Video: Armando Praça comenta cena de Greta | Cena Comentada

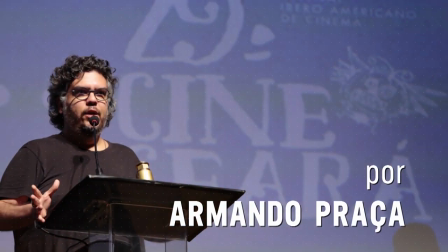(0:09)
Olá, meu nome é Armando Praça, sou diretor do filme Greta. É um plano geral,
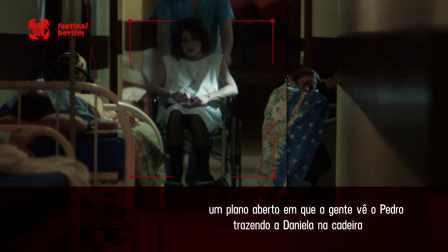(0:17)
um plano aberto, em que a gente vê o Pedro trazendo a Daniela na cadeira de rodas e de um plano aberto ele se transforma num close,
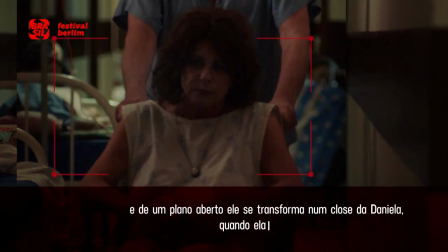(0:25)
num plano fechado da Daniela quando ela de fato ganha o protagonismo da cena.
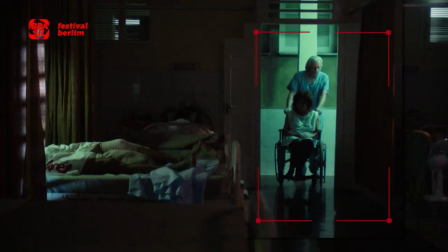(0:32)
Durante o percurso em que ela aparece na porta, na cadeira de rodas,
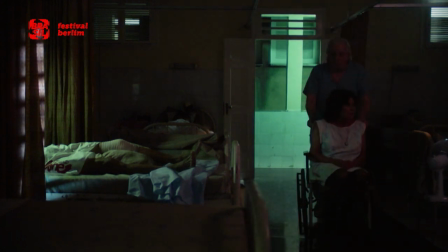(0:37)
até ganhar o primeiro plano Ela vem olhando em volta e a gente já percebe um certo desconforto no rosto da atriz
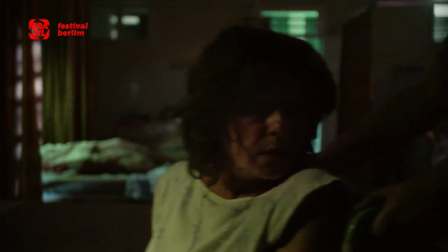(0:43)
O que denuncia que ela tá entrando numa enfermaria masculina No momento que ela ganha o primeiro plano e o
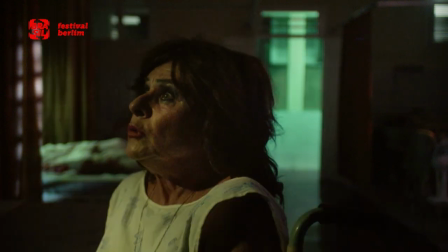(0:50)
protagonismo da cena Ela diz literalmente que não vai ficar naquele lugar Eu não vou ficar aqui, Pedro Ela se identifica com o gênero feminino,
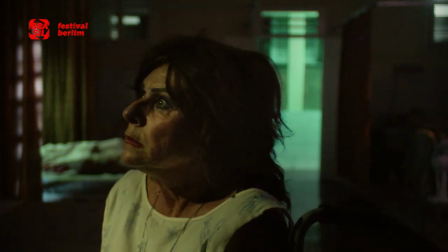(0:59)
portanto aquele não é um lugar pra ela Você não está em condições de ir pra casa
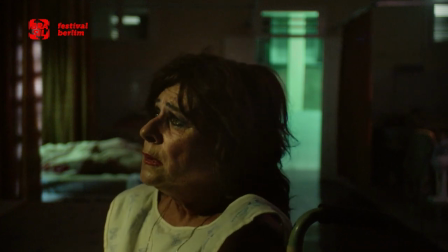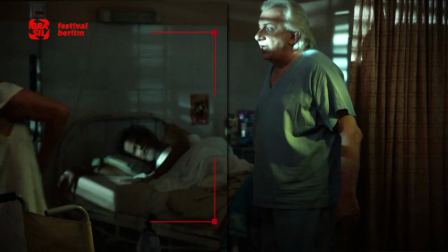(1:10)
Ela se levanta dessa cadeira de rodas e sai de quadro e a gente entende que o Pedro agora tem que
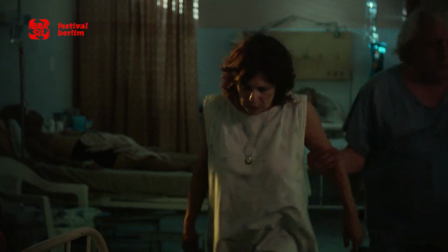(1:17)
enfrentar um novo problema que é Embora tenha liberado uma vaga na ala masculina,
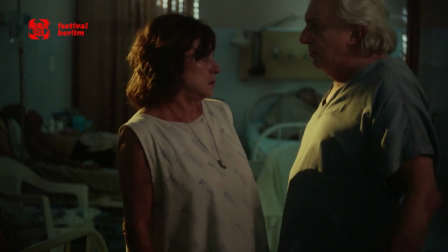(1:24)
a amiga se recusa a ficar e ele vai ter que encontrar uma outra solução para mantê-la hospitalizada
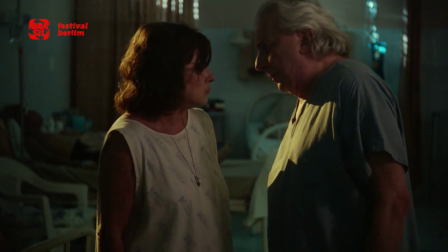(1:30)
No meio de março eu não fico, Pedro
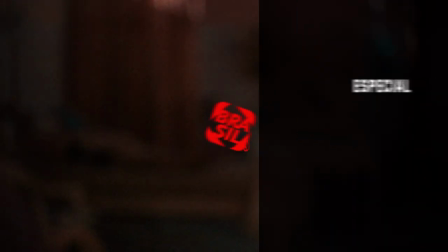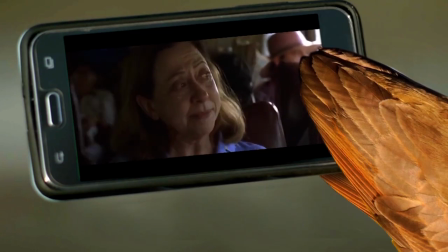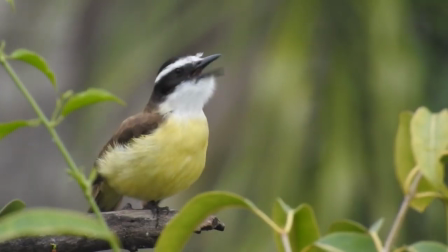(1:48) E aí, ela entrou no ônibus e deixou ele pra trás Mas por que ela não ficou com ele?
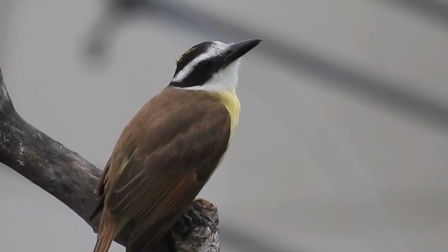(1:54) Porque ela deixou ele com a família dele Mas por que ela deixou ele de fora? Porque ela é muito sozinha, não quer ficar com ele, sei lá Mas por que ele?
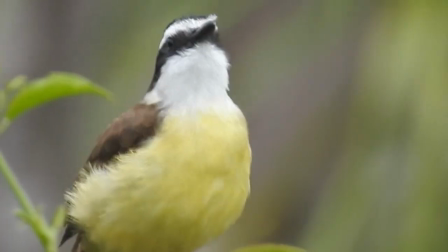(2:03) Pô, assiste o filme, cara, na boa, é um clássico